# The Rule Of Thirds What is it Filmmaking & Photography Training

In this video, I'll be telling you everything you need to know about the rule of thirds. This rule applies to filmmaking, photography, YouTube videos, and once understood will massively improve the composition of your shots. It's coming up. Hey everyone, Steve here from Learn Online Video, helping you master the art of online video production. So, what is the rule of thirds? Well, in a nutshell, it is the composition of your shot or the framing of your shot and where within the frame your point of interest sits. The best and most simple way to understand the rule of thirds is with a grid like this. Now, you may have seen a grid like this on your camera before and switched it off because you thought it was distracting, but if you're new to composition and you're just starting out, then I'd recommend keeping this grid switched on.
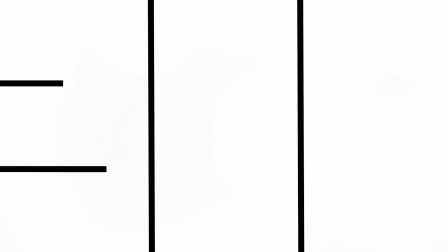[0:52]
The grid is made up of two vertical lines and two horizontal lines, all spaced evenly apart.
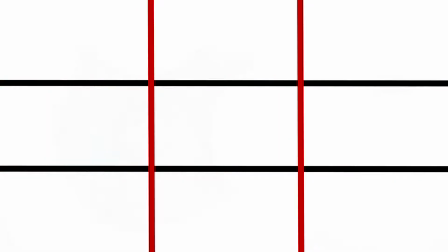[0:58]
Now, when we place our subjects on these lines, particularly where they meet, a much more aesthetically pleasing shot is created and our eyes are drawn to these focal points. It also helps balance a shot and gives it more context. To best demonstrate all of this, I've gathered some footage together. We're going to take a look at that now and we'll see how the rule of thirds has been applied.
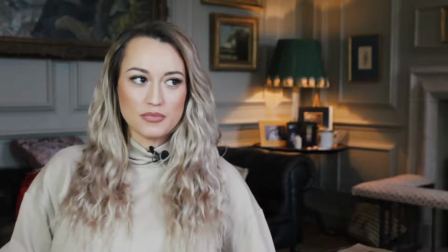[1:20]
So this first shot, a nice simple one, it's of an interview, a sit-down interview for a promotional film.
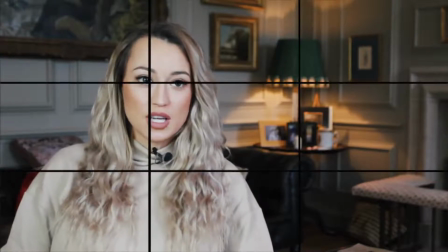[1:26]
So as you can see, when we apply the grid, you'll see I've placed the subject, in this case Jade, on the cross-section of the vertical and horizontal lines because this is our focal point.
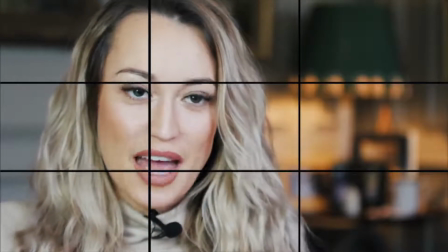[1:37]
This was a two-shot, a close-up and a wide shot, but no matter which shot we cut to, you'll see that the rule of thirds has been applied.
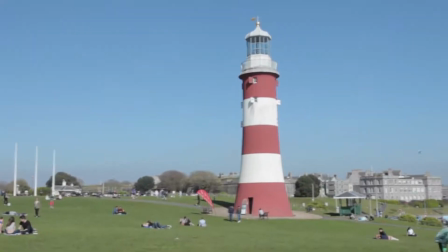[1:45]
Now let's step things up a notch and head outside. So let's say we want to shoot some video or take a photograph of this lighthouse.
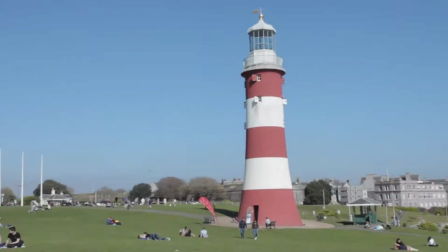[1:53]
We could place the lighthouse here, but it doesn't look particularly great.
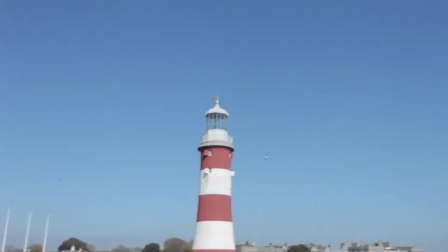[1:59]
But if we move the camera and reposition the lighthouse here using the rule of thirds,
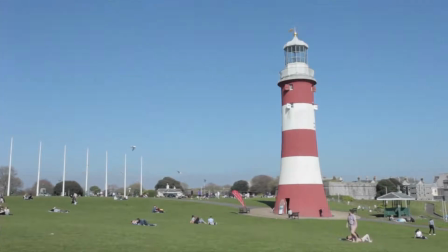[2:06]
you can see that our framing looks much better and we have a much more pleasing shot.
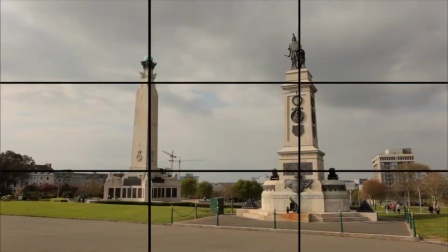[2:12]
If your shot has two subjects, and you can place them so that they appear on both of the vertical lines.
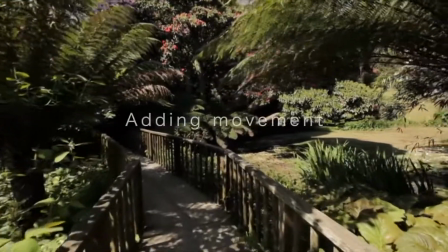[2:19]
So these have all been static shots. What happens when we want to add some movement?
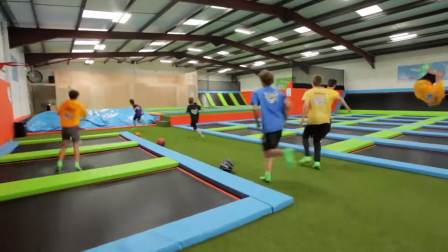[2:25]
Here's some footage of a promotional film that I recently shot, and as you can see, when I add the grid,
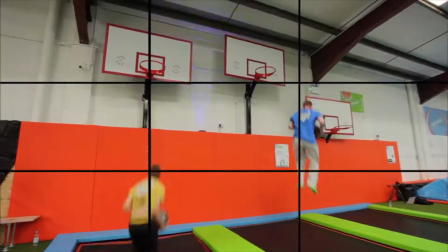[2:30]
you'll notice that I'm placing my subjects using the rule of thirds. So the next time you're watching a film or a TV show,
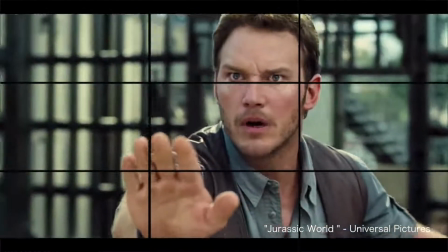[2:37]
pay close attention to where the subjects are being placed within the frame because you'll be surprised by just how often the rule of thirds is applied. Hollywood is using this technique, TV shows are using this technique, and so should you. But what happens if you've already taken your photograph or you've shot your footage and you haven't applied the rule of thirds?
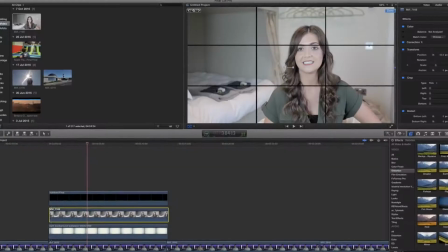[2:55]
Well, don't worry because it's not too late. Just import your footage into your editing software.
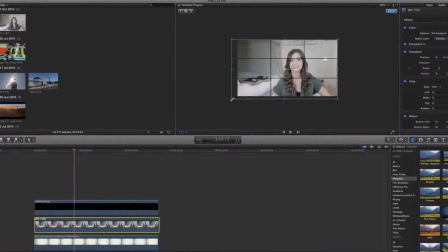[3:01]
In this case, I'm using Final Cut Pro, but all editing software will allow you to do this.
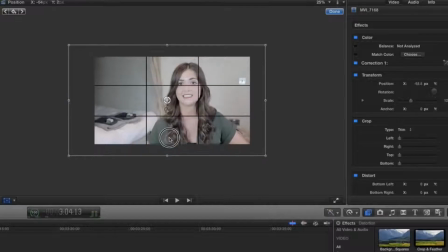[3:05]
We can then adjust the composition of our shot using the rule of thirds, and voila. So the next time you're about to take a photograph or shoot some video, take a moment just to think about your framing, your composition, your subject, and the rule of thirds. Now, this is a rule and rules are there to be broken, but only break a rule that you understand. Think of it more as a handy rule of thumb rather than one that's set in stone. An exception to this rule, for example, could be wanting to capture a symmetrical shot like this one here. I could have placed myself to the left or to the right, but the shot just feels a little unbalanced. And this, of course, is all subjective. Art is subjective, films are subjective, what's good and bad is subjective. So if you're just starting out, use the rule of thirds, get to grips with it, experiment with it, and then think about breaking it. So I hope this video has helped. If it did, give it the old thumbs up. If you haven't already, you can subscribe by clicking over here.
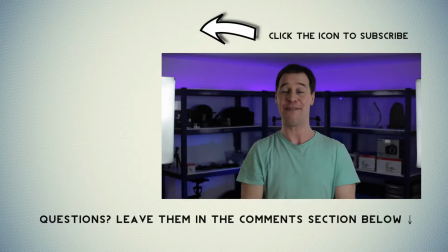[3:58]
Any questions, leave them in the comment section below, but that's it from me. I will see you in the next video.